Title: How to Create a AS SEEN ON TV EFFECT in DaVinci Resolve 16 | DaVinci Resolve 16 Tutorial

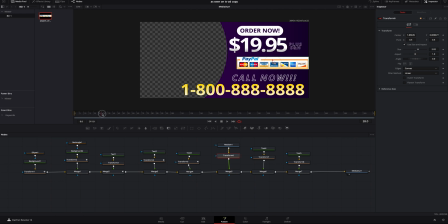Plus shipping and handling as it's starting to come down. Right there should be good. I'm gonna add a keyframe, go over 1, 2, 3, 4, 5, add another one, go back over, grab it, bring it off frame. That way it kind of all slides in just like that.
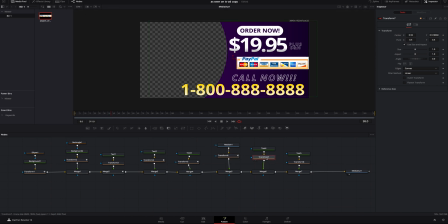I think that looks good. Last two, we're gonna do the transform on the call now. I'm actually gonna, let's do right about there. I'm gonna add a keyframe, 1, 2, 3, 4, 5, 6. Add another keyframe, go back to the beginning.
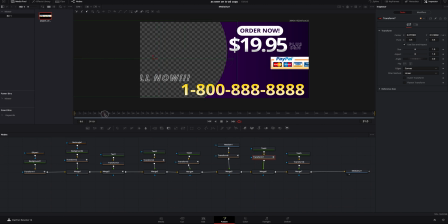Drag it the opposite way, just like that. That way it's just a little bit different, more interactive with the video we've got going on right here. I think that looks good. As that's coming in right there, we will add our number.
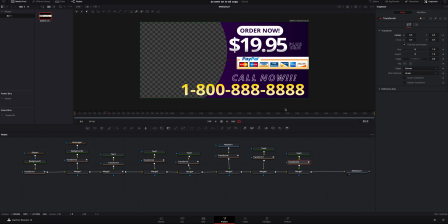So the last transform right here, add a keyframe. 1, 2, 3, 4, 5, 6. Add another keyframe, go back to the beginning. We're gonna grab it, drag it off frame just like that. That way everything kinda has got like a nice little movement to it.
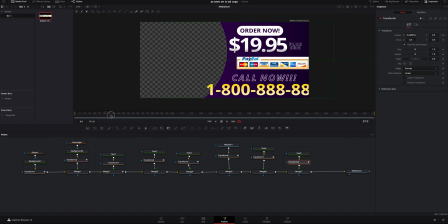I think that looks pretty good. I want to have this call now fade in and out. So I'm actually gonna click on the merge. And what we're gonna do is as it comes on, I'm just gonna go to 40 right here. I'm gonna go to the 4th tab. I'm gonna add a keyframe right here on blend.
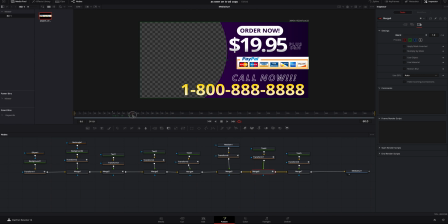I'm gonna go to 60. I'm gonna turn the blend down. I'm gonna go to 80, blend up, 100, blend down.
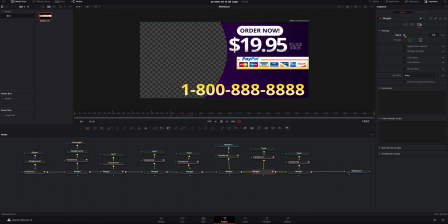And we're just gonna keep repeating this process every 20 frames. You don't have to do this if you don't want to, or you can make it shorter, longer, however you're wanting to do it. I'm just doing this because I think it just adds to the cheesiness of please call now. This is not a real number and I don't know what number you're gonna get if you call this number whatsoever.
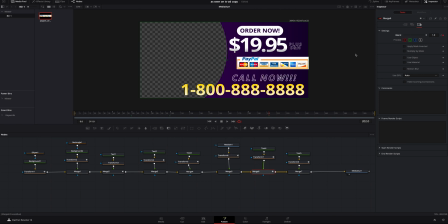So if you're brave enough to call this number, by all means, go ahead, drop it in the comments below and let me know who picks up. after I've got all my keyframes done on the blend for the call now within the merge, that way it fades in and out.
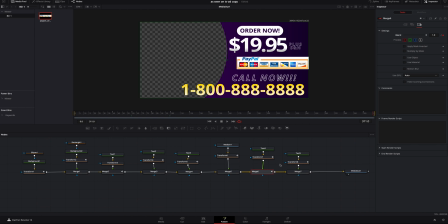The last thing I honestly want to do is I want to add a little bit of motion blur to this stuff. So I'm gonna click on the transform of the first one right here with the purple background. I'm gonna click on the gear icon. I'm gonna add motion blur. I'm gonna go to the transform of this one.
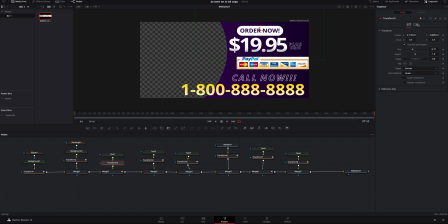Same thing, motion blur. Motion blur can look really good if you use it in the right cases. I would save it to the very end though, so it doesn't make your computer lag or possibly freeze up and, you know, just have a problem. You can see this is what the motion blur is doing. If I click back on that transform and I shut the blur off, you can see it's crystal clear all the way through.
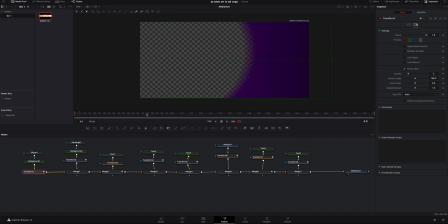I like adding that blur because I think it just looks better. But we double check everything.
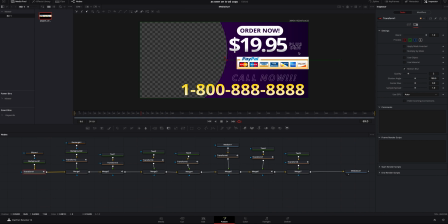I think that looks pretty good, and yeah. Go back to your editor.
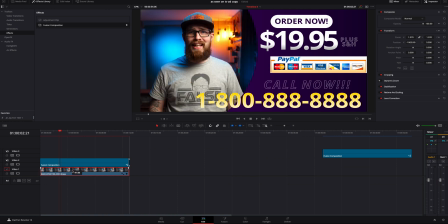You can then take your video clip, drop it underneath, and you are all set. Well, there you go, guys. That's how you create this as seen on TV, cheesy over the top effect. If you guys learned something and you like this video, give me a thumbs up. It really does help the video, helps it boost it and show more people. If you're new here, consider subscribing, hitting the bell, joining the community. Drop a comment below and some new videos you guys wanna see coming out. I'm the Iron Giant. I'll see you guys next time. Peace.